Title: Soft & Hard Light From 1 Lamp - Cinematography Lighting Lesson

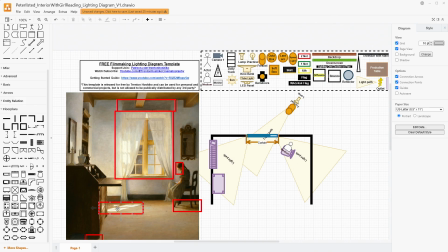(7:57)
We're going to have this light be at a high enough angle that it's not taking this light mark on the ground and pushing it all the way behind the cabinet, but we don't want it to be so low either. We're going to be careful with the actual height of the lamp here and the distance to make sure that it actually lands in our frame right about where it is here.
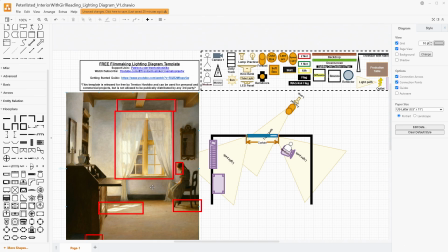(8:16)
If you go too high with it, it'll be closer to the wall. If you go too low with it, it'll be further from the wall and you won't be able to see it. So just, really careful placement with this. I would just venture to say maybe like a downwards angle of like 30, 35 degrees, somewhere around that would be my guess.
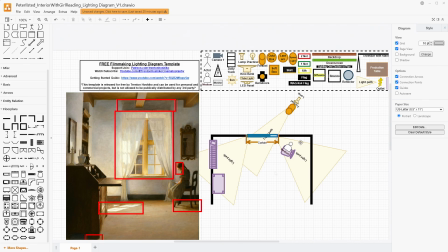(8:33)
And so this would be kind of how you could do it if you had a really powerful lamp out here.
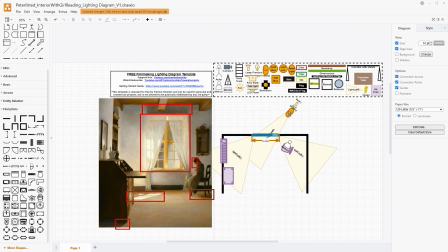(8:37)
That Fresnel definitely is something that's useful. If you want to, you could do the mirror trick, improve the hardness of the mark of the light on the ground there.
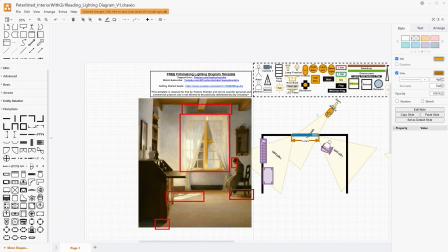(8:48)
I'm not going to show that in particular right now. That would be basically taking this setup, bouncing it through a mirror. That, in my opinion, usually works best, especially for micro-budget filmmakers, if you're not having a window of this size. And I will just also put a box around her arm right here.
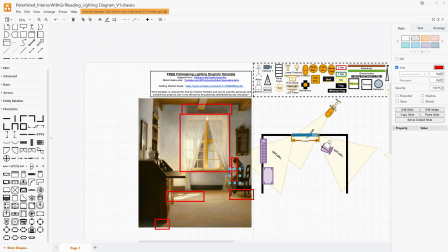(9:05)
We want to make sure that we're getting a little more light on her arm right here, and having the back of her arm have this sort of like fadey wrap to it.
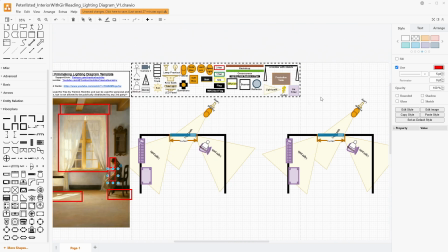(9:12)
So this is the kind of the most basic version you can have here.
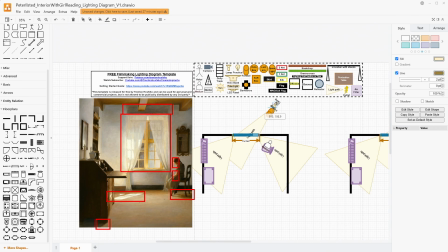(9:16)
If you need more power for your lights, or you don't have enough lights, or you don't have enough light from just one lamp, you can actually take two of these setups and put them together and ultimately have two Fresnel lamps passing through a silk.
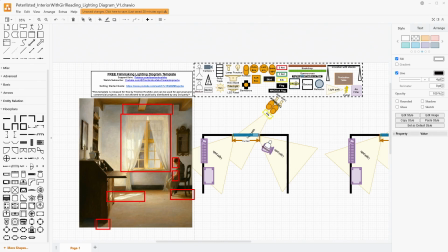(9:35)
Now this could be a diffusion sheet that's like a 4x4, or it could be smaller, but you would need them to be passing through the same ones so that silk becomes its own source. So I would say use this with a 2x3,
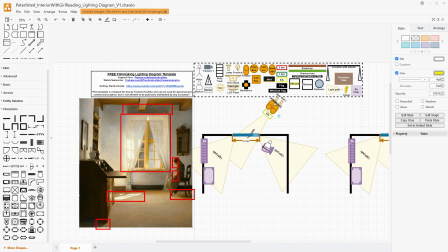(9:51)
and move it back just a little bit further, you'll still get enough of a hard light on the ground here, but you'll be able to double your power if you don't have a lamp that's really powerful to begin with and able to do it
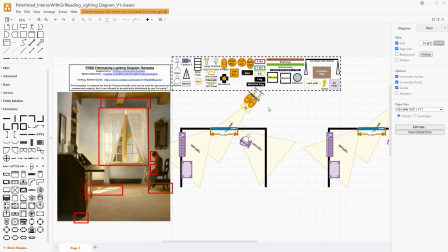(10:04)
all on its own. You have to remember that most movies, now there's LEDs and stuff like that, but for a really long time, we're using 5 and 10,000 watt Fresnel, tungsten lamps to make sure that we get enough light in a room, and putting that 5K or 10K outside to get enough light.
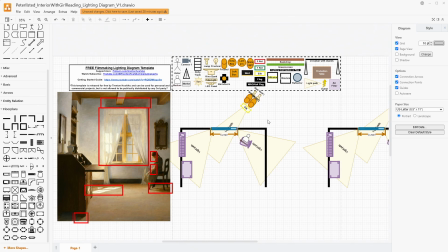(10:22)
So we can't expect the exact same thing from LEDs, especially if we're talking micro budgets and low budgets. But if you have two of these, you have the silk, you can get enough of that shaping on the ground there to, I think,
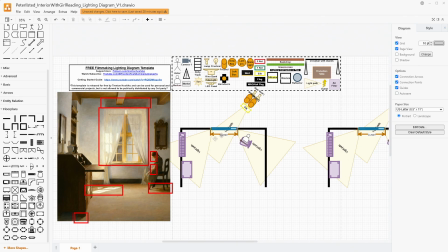(10:34)
make it work and make it look good while having enough power to illuminate onto the ground and these curtains themselves.
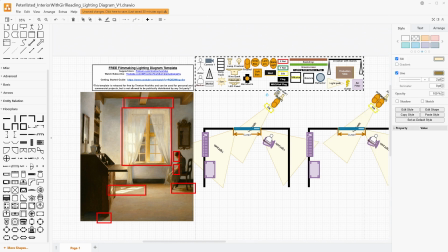(10:42)
So for the sake of simplicity in terms of how we're visualizing this, let's just imagine that we can use one lamp out here and have it be as good as possible in terms of getting this look on the ground, something along these lines. But knowing that if you actually needed it, you could do something like this with the two lights.
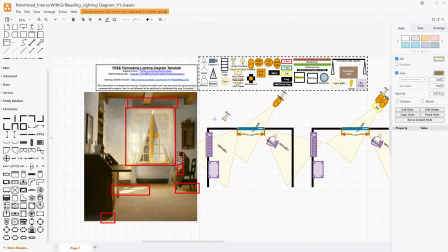(11:02)
Just keep that in your back pocket, okay? What if we want to make sure that we're getting enough light back on here? She is the subject of this. The whole space is beautiful and we love it, but we want to make sure that she has enough illumination on her.
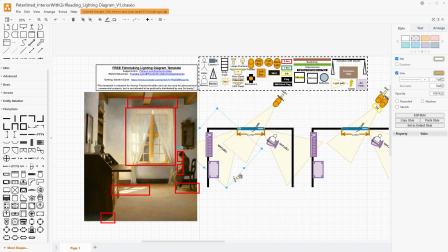(11:14)
Well, what's really cool about this image, in my opinion, is that we can hide a lamp down here. Keep in mind, this is a bookcase that's built in, so maybe I should actually move it.
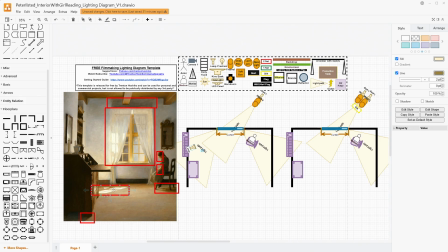(11:26)
We have a lamp that's on the floor down here, basically in line with this, or a little bit further towards the wall. And we can aim that lamp right back into her face while hiding it and any of its, cast from the camera behind the desk.
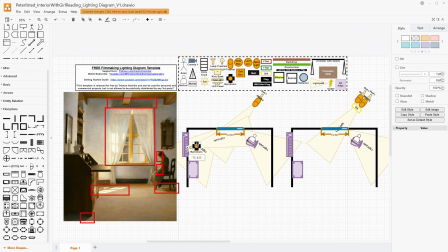(11:43)
And so you would probably need some barn doors for this to just help bring back that edge light to her and amplify what is being created by the window itself. So this is just one idea of how you can just add a little bit more into this. You don't have to do this part, but this is an idea.